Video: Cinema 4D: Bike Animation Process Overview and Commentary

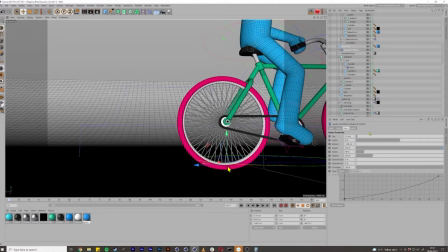I had a bit of an extra time so I just added that sort of squashed tire looking as well. You'd definitely see it if you were closer to the tires but I think from the angle and the fine animation you probably don't really see it.
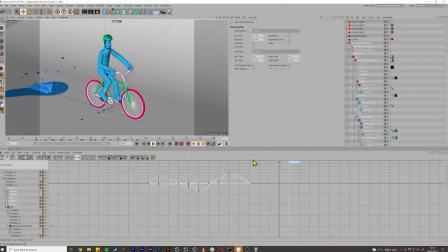Yeah I think this splash here as well, this final splash that I made, I'm not a big fan of it. I like the drips.
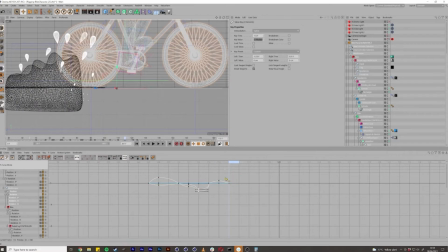I think those drips look good but the actual, this splash object which you'll see here if I, it's clearer to see on this view.
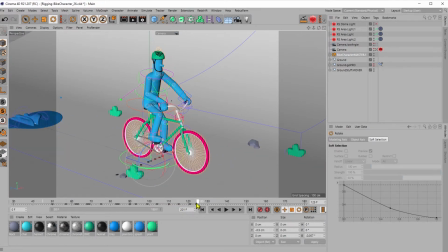So there's like these two things that go up either side of the bike. Like it looks all right but you can see that there's actually no end to the animation so if you saw the entire splash on camera I would have to have done it in a different way because I have no idea how that would end it would have to go back down into the puddle somehow I think it would have been better if it was a bit more of a natural shape if this was all one shape somehow
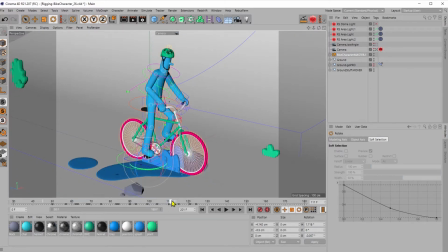so it looked like an actual splash but I didn't want to spend too long on it because it zips past really quickly and I don't think you really
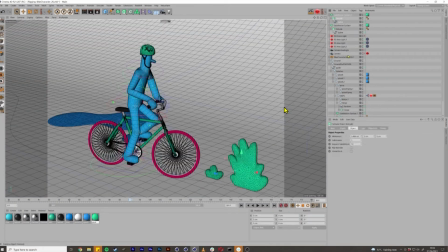notice it so I think by this point I've finished the animation and I'm just going through and putting in some more scenery so some
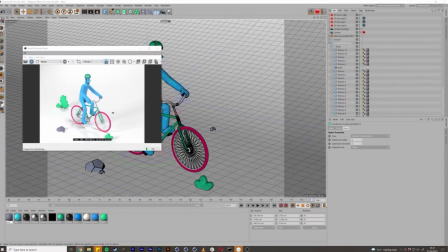shrubs and some grass and some rocks quite soon after. I'll do the final render for the final thing.
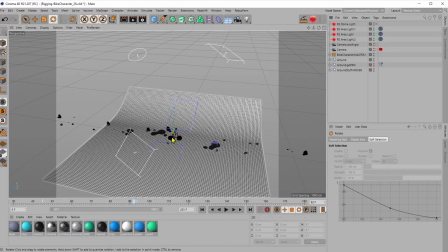Yeah, so that's pretty much it. Let me hide this. We can go back to our normal animation, just see it from a different view.
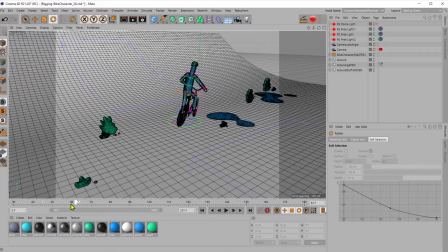A little bit more of a breakdown view for you. You can see exactly what's going on. So you can see that the environment is not really moving.
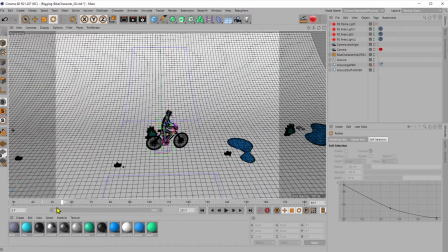Sorry, the bike's not moving, but the environment is. So you can see the environment moving along and the characters swerving around. I think the main thing that's not realistic about this is that because the environment's moving at a constant speed, and the character's going around corners. Like really the character is moving faster through these corners than maybe he should be.
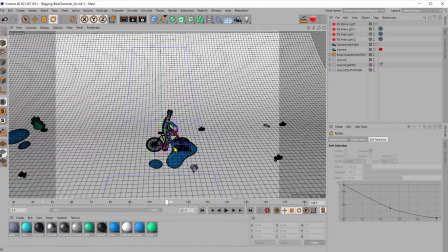So that was the main drawback about using this method is that it's really difficult to change that speed whereas if I was animating the... you can see when the bike shifts along here it's probably not looking correct. You can see that the back tire is sort of skidding along the ground.
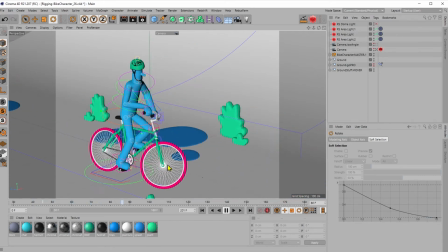But from this angle you don't really notice it especially with like a plain environment you just don't notice that bit with like a bit of forced perspective and kind of looks correct.
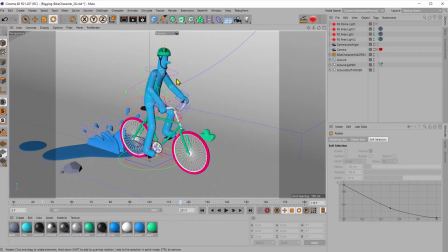It makes certain aspects of animation a bit easier but then makes other things a bit more difficult. So but yeah overall I'm pretty happy with it and it's a really nice rig to animate. I would definitely recommend checking out my class if you haven't already and rigging one of these for yourself.
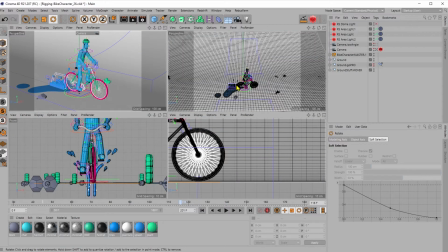It's very satisfying. I'm particularly happy with the chain setup.
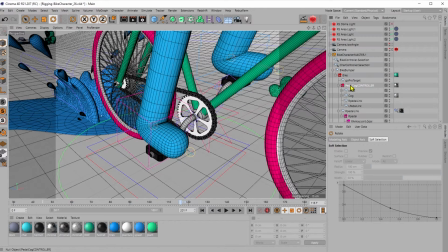There's actually one lesson dedicated entirely to this part of the rig where we get the chain
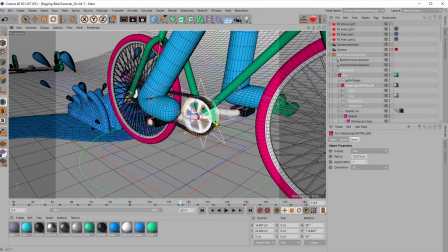moving and attaching the feet so it's really satisfying to be able to just turn this cog, feet going around like this and the chain moving and stuff and it's all driven off the rotation of one knot which is really quite fun to play with. So yeah go and check out the class and yeah I hope you found this informative.
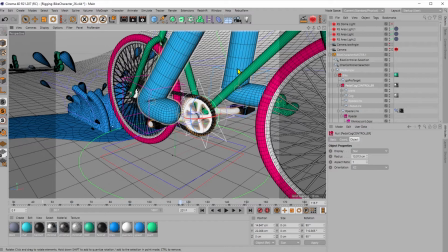I'll be doing an animation tutorial at some point, I know this is not maybe a full animation tutorial but at least gives you an idea of the way I animate when I'm actually animating. Yeah, a bit of a behind the scenes view so I hope you enjoyed it.
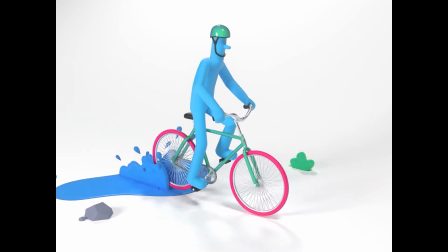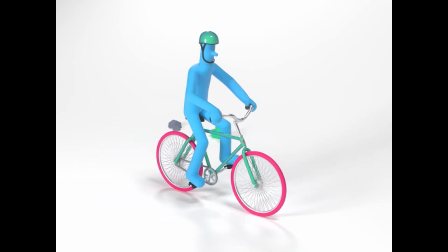Amazing, so I hope you found that interesting. Like I mentioned at the start this is a bonus video that goes along with the bike rigging class over on Skillshare.
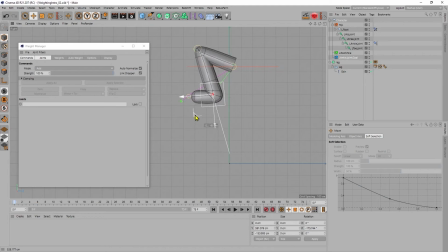I've recently done character modeling and rigging as well so if you're interested in learning any of that stuff you can follow the link which is in the description which will give you a 14 day free trial to Skillshare premium. There's going to be at least one more video on here which I'll post that's attached to the rigging classes but there's a bunch more animation related content coming up along the way so if you're interested to see any of that then please hit subscribe thanks for watching and hopefully see you in the next one